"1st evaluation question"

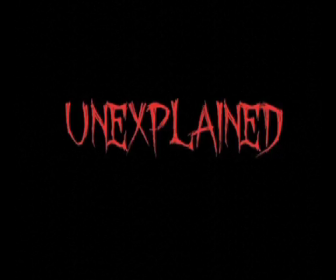I chose to call my opening sequence for a horror film Unexplained because
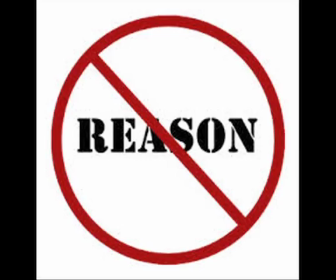the other character has no explanation for why she didn't meet up with the protagonist.
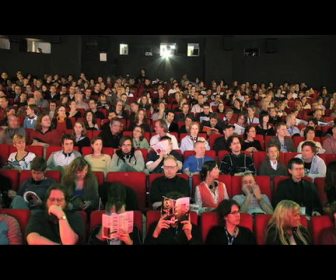This raises several enigma codes in my audience. They will be questioning why I've used Unexplained as the title.
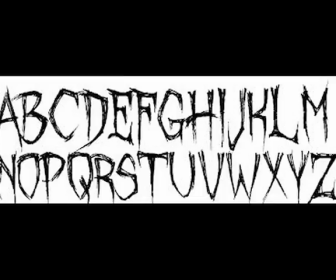The font I used was called October Crow, and this jagged, uneven font style in the blood red colour clearly portrays the horror genre.
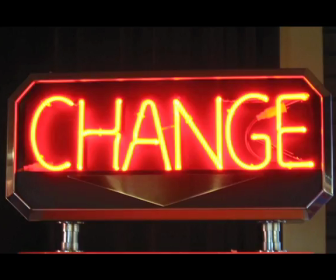I chose to subvert the convention of having my opening sequence in just one setting.
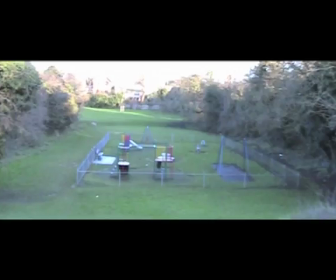Having the first part of my opening sequence in a playground challenges the conventions of several horror films,
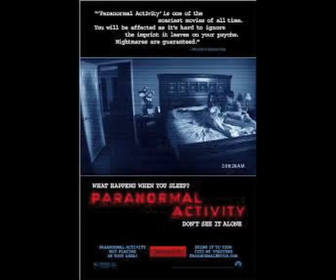such as Paranormal Activity and The Evil Dead.
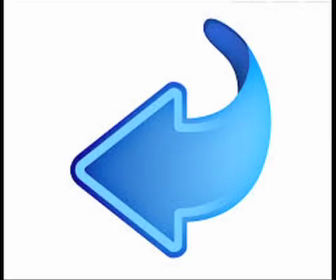I then chose to go back to common horror film conventions and have a small part of my opening sequence set in a forest,
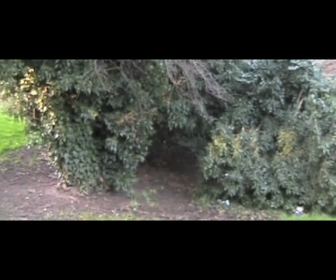much like the setting in Splinter and Wicked Little Things.
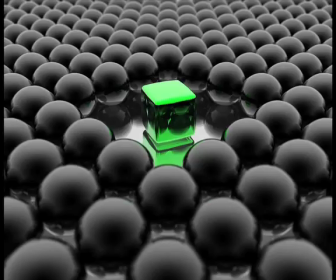Keeping some conventions the same and subverting some has given my opening sequence some balance,
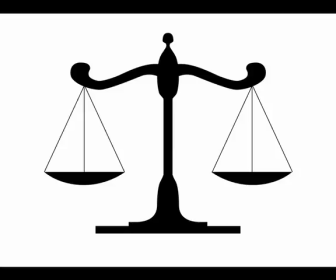which is, in my opinion, what a good horror opening sequence should have.
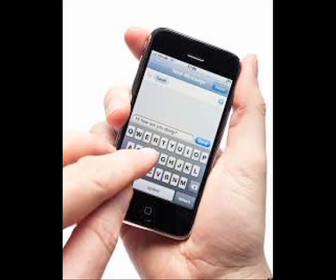Stereotypically, most teenagers text now to organise things,
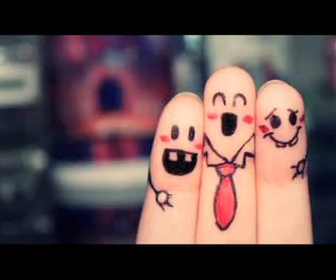such as meeting up with friends, and that is exactly what my protagonist is doing.
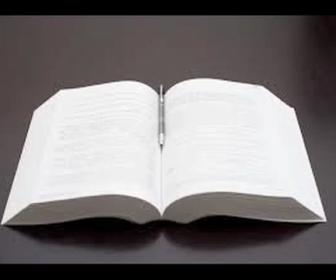This opens up the story for the audience,
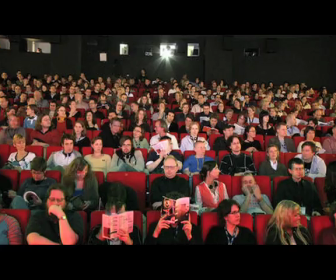as the target audience of this opening sequence is teenagers, so they can easily relate to the protagonist.
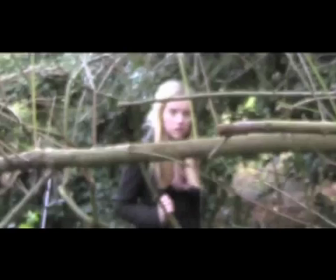This shot shows that something has obviously disturbed the main character, and the fact that she's looking directly at the camera could suggest that she is looking at the antagonist.
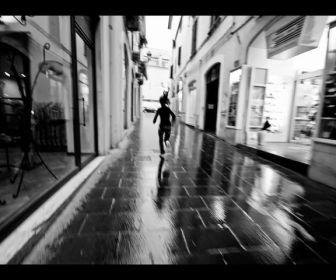Her natural instinct is to run away from the antagonist, and that's exactly what she does in the next few shots.
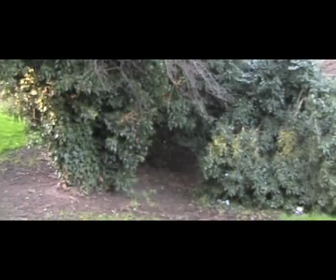Once again, this shot shows a typical convention of someone going into the forest,
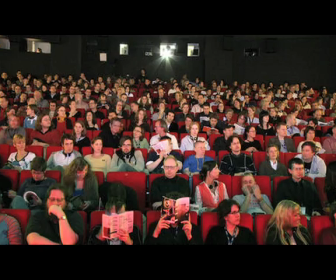being brave, and trying to find out what's going on. This again tells my target audience that this is a horror film.
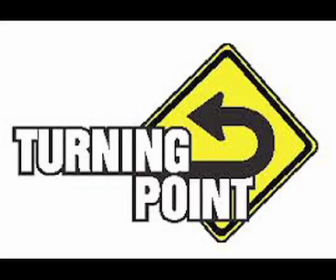This also implies that this is a different setting of the opening sequence,
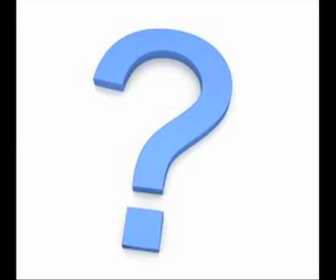which may or may not bring a new dimension to this opening sequence.
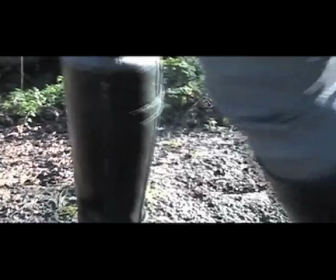This shot alerts the audience that there is a new character in this opening sequence,
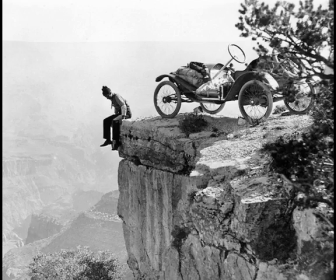and this could make them on edge, as they don't know if this new character will cause any danger to the protagonist.
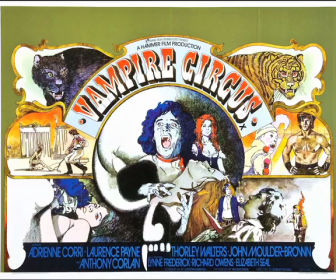This is very similar to films like Vampire Circus and High Tension,
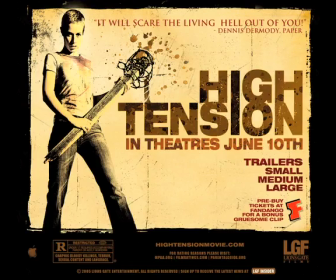as both of these films are set in mysterious woods.
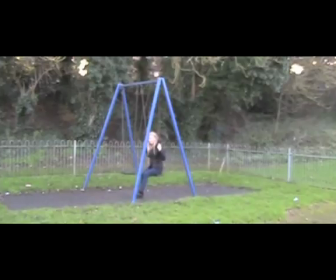This shot shows the audience, the character, and the setting, which again opens up the story.
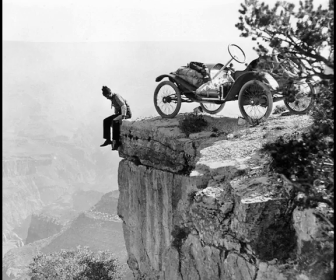The fact that the girl is looking around for something or someone can keep the audience on edge,
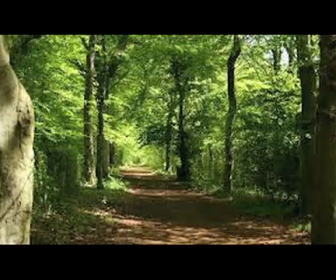and the establishing shot of the forest obeys the conventions of horror films, which again heightens the tension.
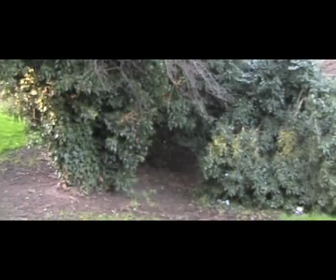The establishing shot of the forest shows the audience that the action will be set in a different place. The fact that I have used a forest as my second location obeys the common conventions of the horror genre.
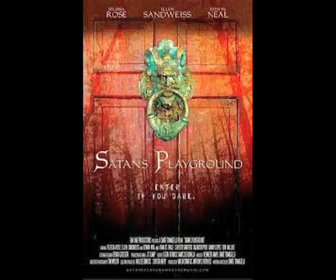This has been used in Satan's Playground, so this reinforces the idea to the audience.
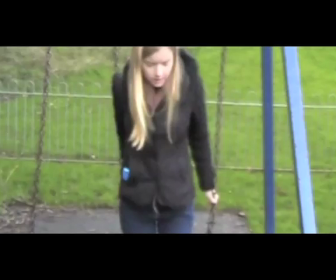This is probably the first shot where my target audience get a proper look at the costume of my protagonist.
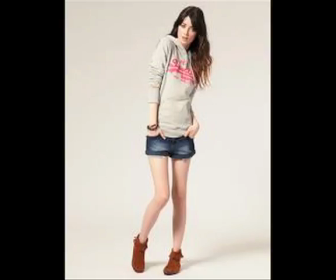As you can tell, the costume choice is casual,
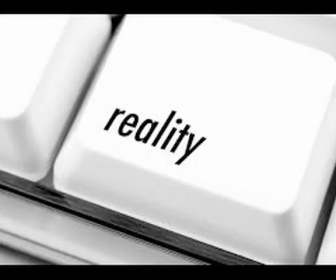which creates a sense of realism and lets the audience know that this sort of thing could happen to anyone.
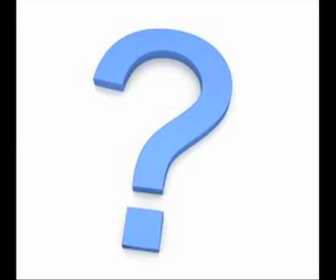This, again, reinforces my genre and possibly raises enigma codes, like, what will happen to Emily? Will she be okay?
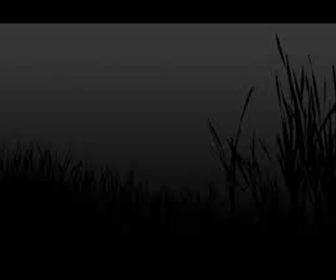The coat that Emily is wearing is black, and this connotes mystery, and black is also a stereotypical horror colour, again making the genre clear.